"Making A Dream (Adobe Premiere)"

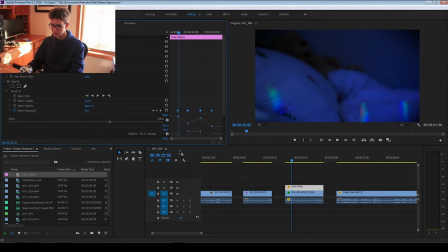12:31 I'll show you guys in a second. If you look at the graph right there, this graph, it's like super linear. So we're going to highlight these, and then basically what we're going to do is we're just going to go in and adjust the velocity. Yeah, okay, so as starting off, you can see it kind of like, it's like a, you're like kind of drifting off, and then you like jump back awake.
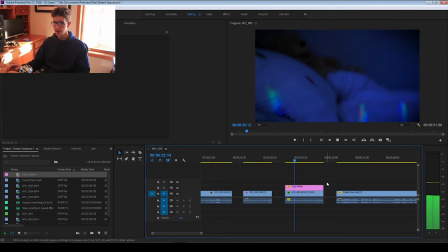12:50 There we go. Alright, that looks a lot better than when it started. A little bit of a, perfect.
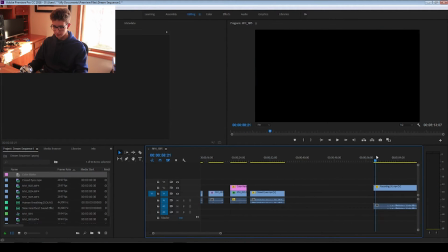12:56 That's gonna work for what we're trying to do. Then we're gonna start dropping in some of this.
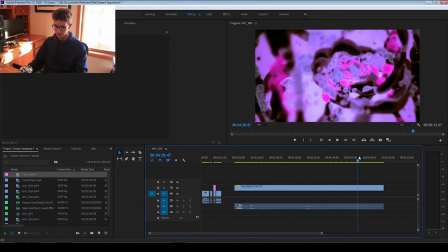13:01 So these are really weird. Yeah, this. I like this a lot. This to me feels a lot like what someone would see as they're falling asleep.
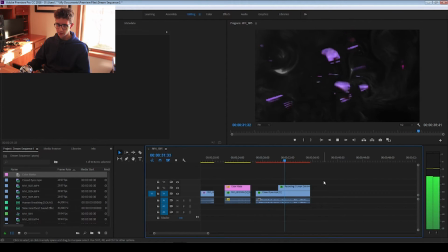13:11 Alright, so look, so as you can see, we have this clip, and then we're gonna get this like weird, you see how that looks?
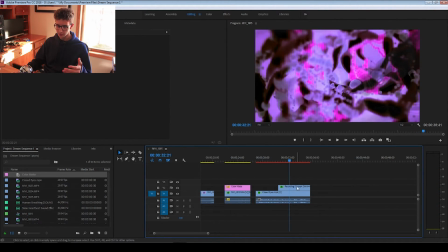13:17 It's like very, it almost feels like how things kind of come into your brain in a way, at least for me.
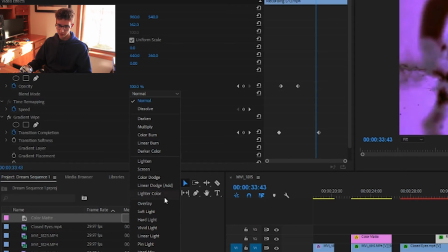13:24 So for getting stuff to like kind of lay over each other, what's cool is you can mess with these blending modes. Like overlay is always a good one.
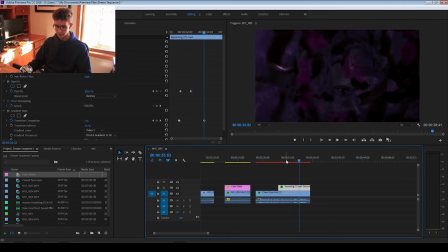13:29 As you can see, it's gonna give it like a very like kind of faded and muted. That actually looks kind of cool.
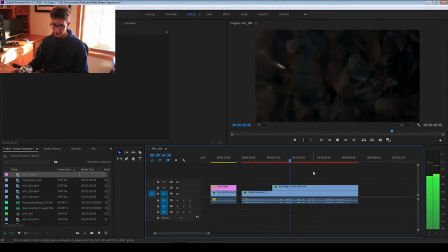13:34 I kind of mess with that. That kind of feels like what you're gonna see in your brain. Yeah, okay, this is kind of this is a lot closer to what I was kind of envisioning.
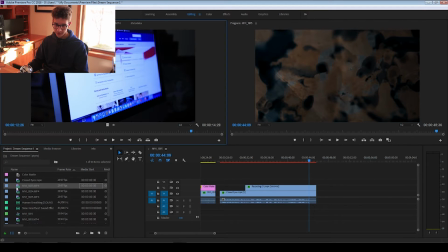13:42 And what's gonna happen is we're gonna transition from this, and the first one is going to be the taxes, because that's the first thing that they're going to be thinking about as they're going to sleep.
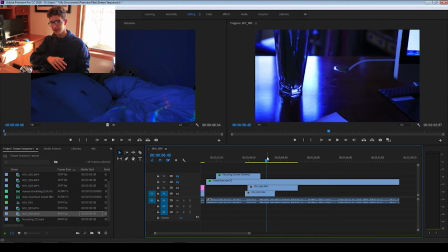13:51 Honestly, dude, this color profile looks super cool. All I did to make it look like this was just turn down my white balance on my camera, which is super easy.
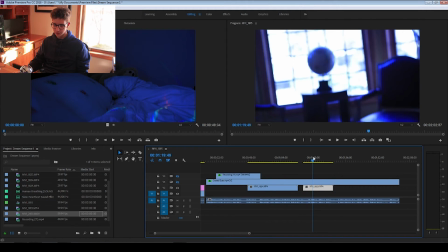13:59 You can do that like really easily. But it gives it this really cool, basically looks like a dream in my opinion.
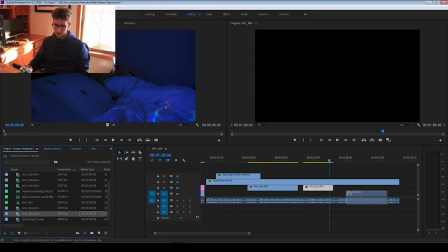14:06 Moving on to the next clip, what we're going to do is, this is like a super old piece of footage that I had.
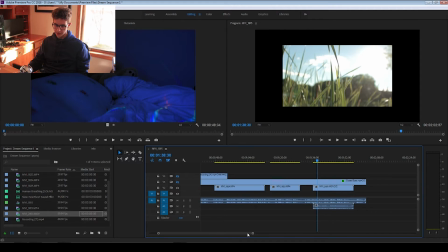14:11 But this I thought was pretty cool. In terms of like trying to escape the whole tax and anxiety thing, it's going to transition into like nature.
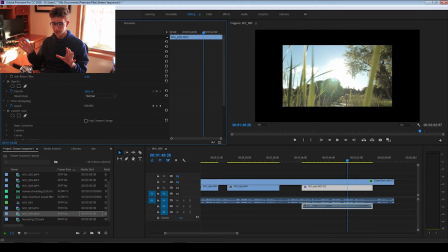14:20 What I'm trying to do is transition from the blue that you kind of see at night into like the warmth of the dream.
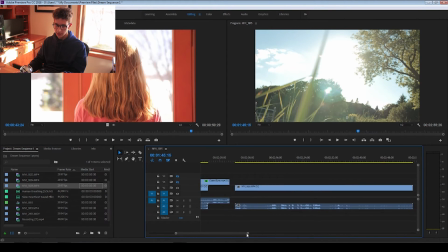14:26 And finally, we're going to transition to this clip of my sister, and essentially it's just going to be like a back shot of her hair, and then that is going to be like foreshadow, sequel, sequence, lead in to my final project, which I'm really excited for.
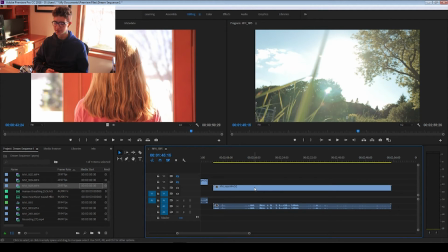14:42 I hope I have enough time to do it. Because the problem is, what happens with these film projects is there's really not a whole lot of time, which is cool because it forces you to be creative. But in terms of like I don't know, like back in high school when I used to do these film projects, I would always just have so much free time. And like pretty much the only thing I would spend my time on was like editing Call of Duty videos or making that film project for the week. So I know it's a little bit different now. I have a lot of other priorities and stuff, you know, like taxes and all that fun stuff. So I really can't devote nearly as much time as I used to, but it's still fun.